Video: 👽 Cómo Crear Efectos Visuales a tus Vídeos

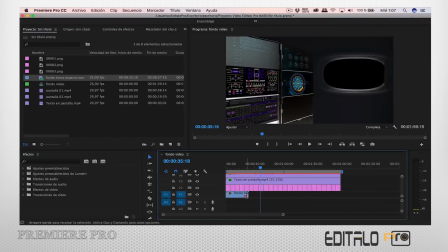[4:19]
Llega el momento de incluir el vídeo de la tierra para que se vea por la ventana debe estar en una pista de vídeo inferior.
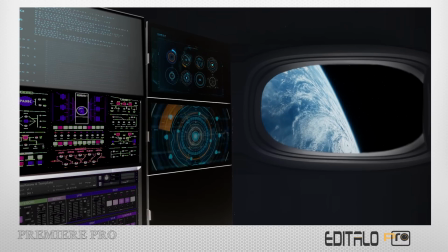[4:30]
Ya tenemos por fin nuestro escenario completamente terminado.
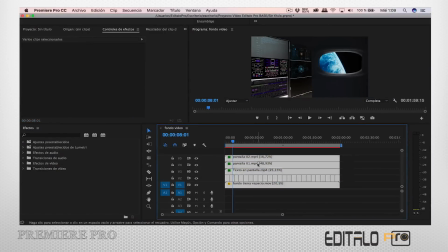[4:35]
Es una buena práctica para trabajar de una forma más ordenada cuando tengamos muchas pistas de vídeo ocupada
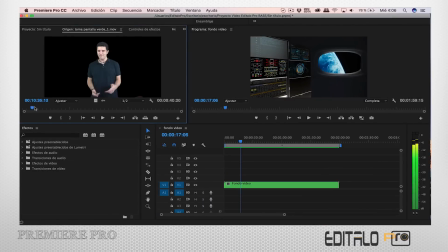[4:40]
anidarlas y de esta forma despejar un poco la línea de tiempo para seguir incluyendo más elementos
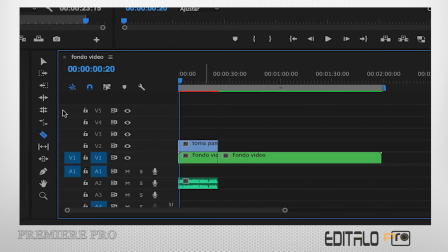[4:51]
con la herramienta cuchilla cortaremos las partes del vídeo que nos interesen e iremos creando poco a poco la historia
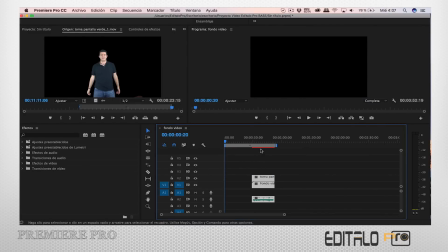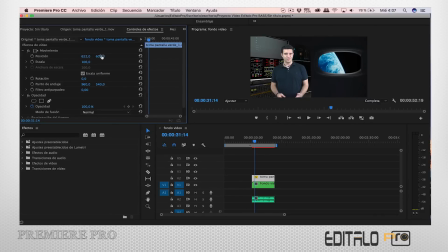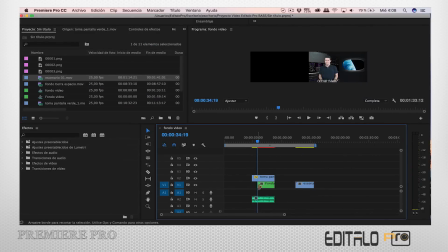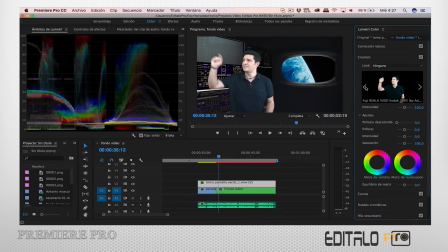[5:18]
premiere cuenta con un panel de color donde podemos ir ajustando el color de las diferentes pistas de vídeos y de esta forma ayudar a que se integre mejor con
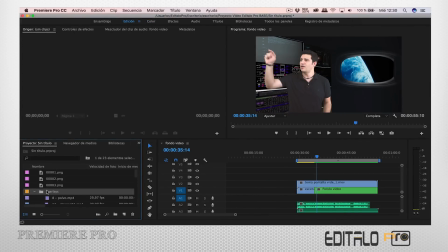[5:26]
el resto de los vídeos para crear el holograma voy a volver a usar overlay que irán apareciendo y desapareciendo en este caso según vaya
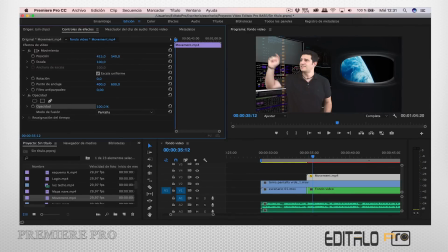[5:34]
transcurriendo nuestra historia para
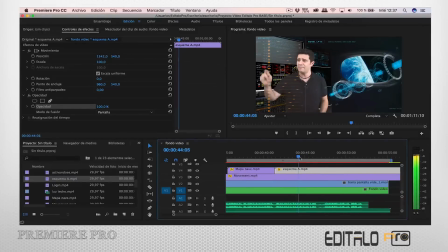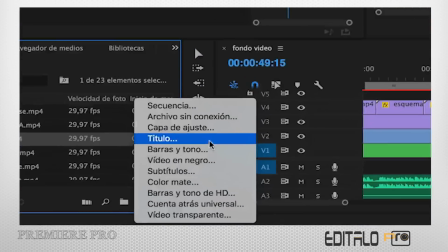[5:58]
que el botón se colore del rojo al activarse voy a usar un título en
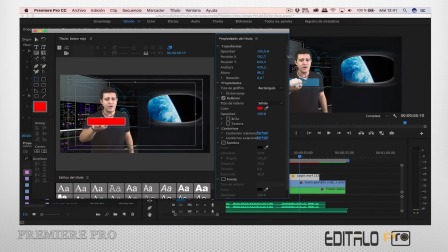[6:05]
el título crear un rectángulo de color rojo y bajando su opacidad conseguiré integrarlo en el holograma
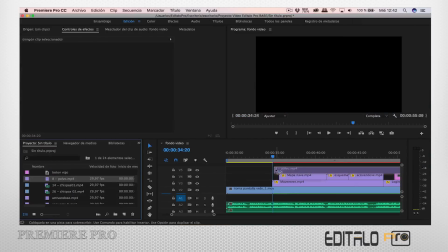[6:13]
sigamos añadiendo más overlay para crear la atmósfera perfecta
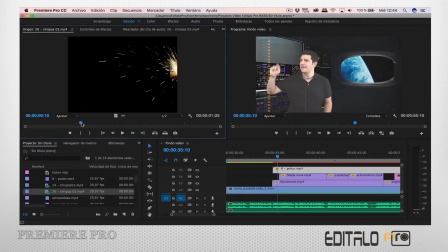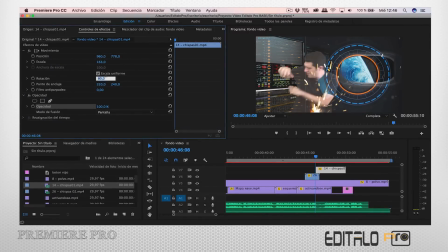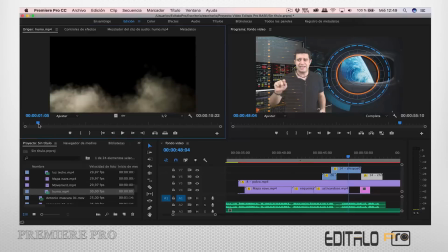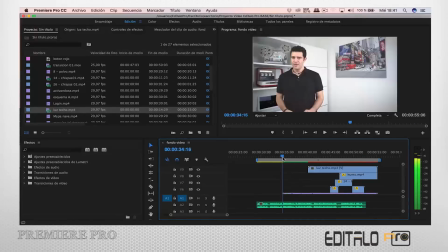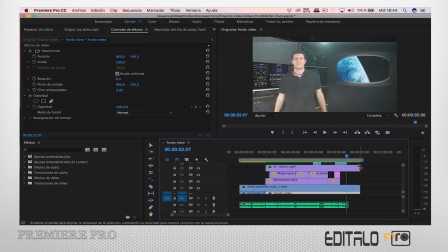[6:56]
After Effects es un programa ideal para realizar efectos. Llevarnos partes del vídeo de Premiere a After es tan fácil como seleccionarlo y pulsar en reemplazar con composición de After Effects.
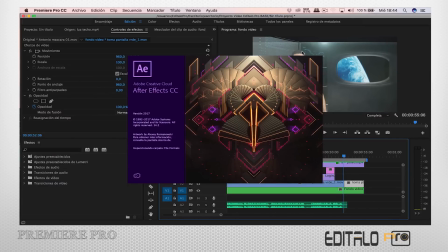[7:06]
Trabajar con los programas de adobe tiene esta ventaja podemos pasar archivos de un programa a otro con tan solo pulsar un botón.
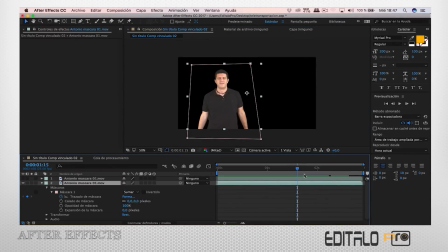[7:13]
Usando una máscara y posteriormente animándola podemos conseguir que el personaje desaparezca completamente de la escena
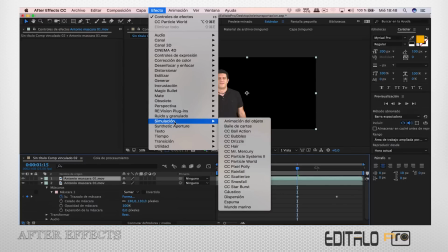[7:21]
para que se desintegre en partículas utilizaré el efecto de simulación Particles World.
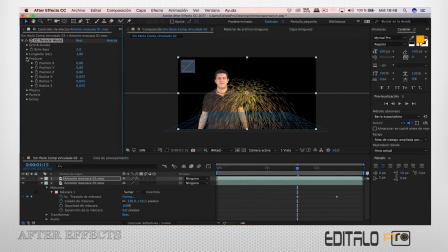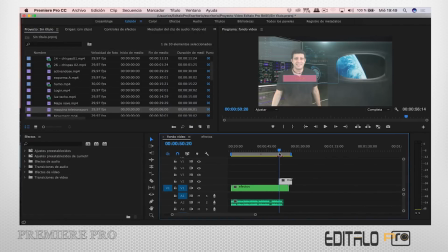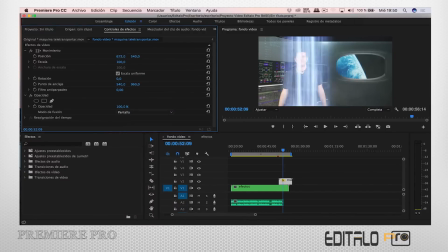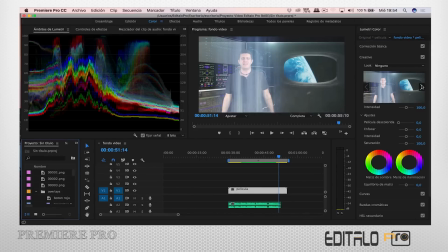[7:48]
Cuando usamos muchos overlays como en este caso aplicarle a todo el vídeo un filtro de color es esencial para que todo quede perfectamente integrado
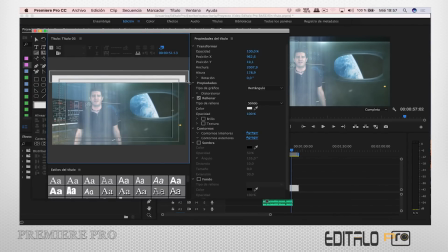[7:59]
incluir las barras negras le dan un aspecto mucho más cinematográfico a nuestro vídeo.
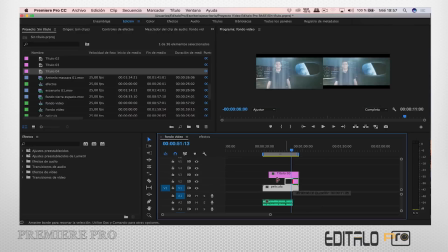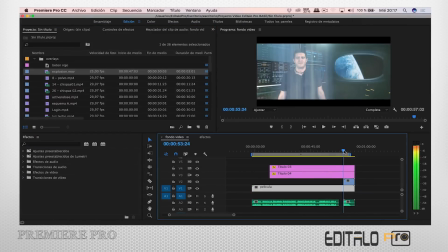[8:13]
¡Ey! que se me olvida al final del vídeo una buena explosión que acabe por fin con la criatura asesina.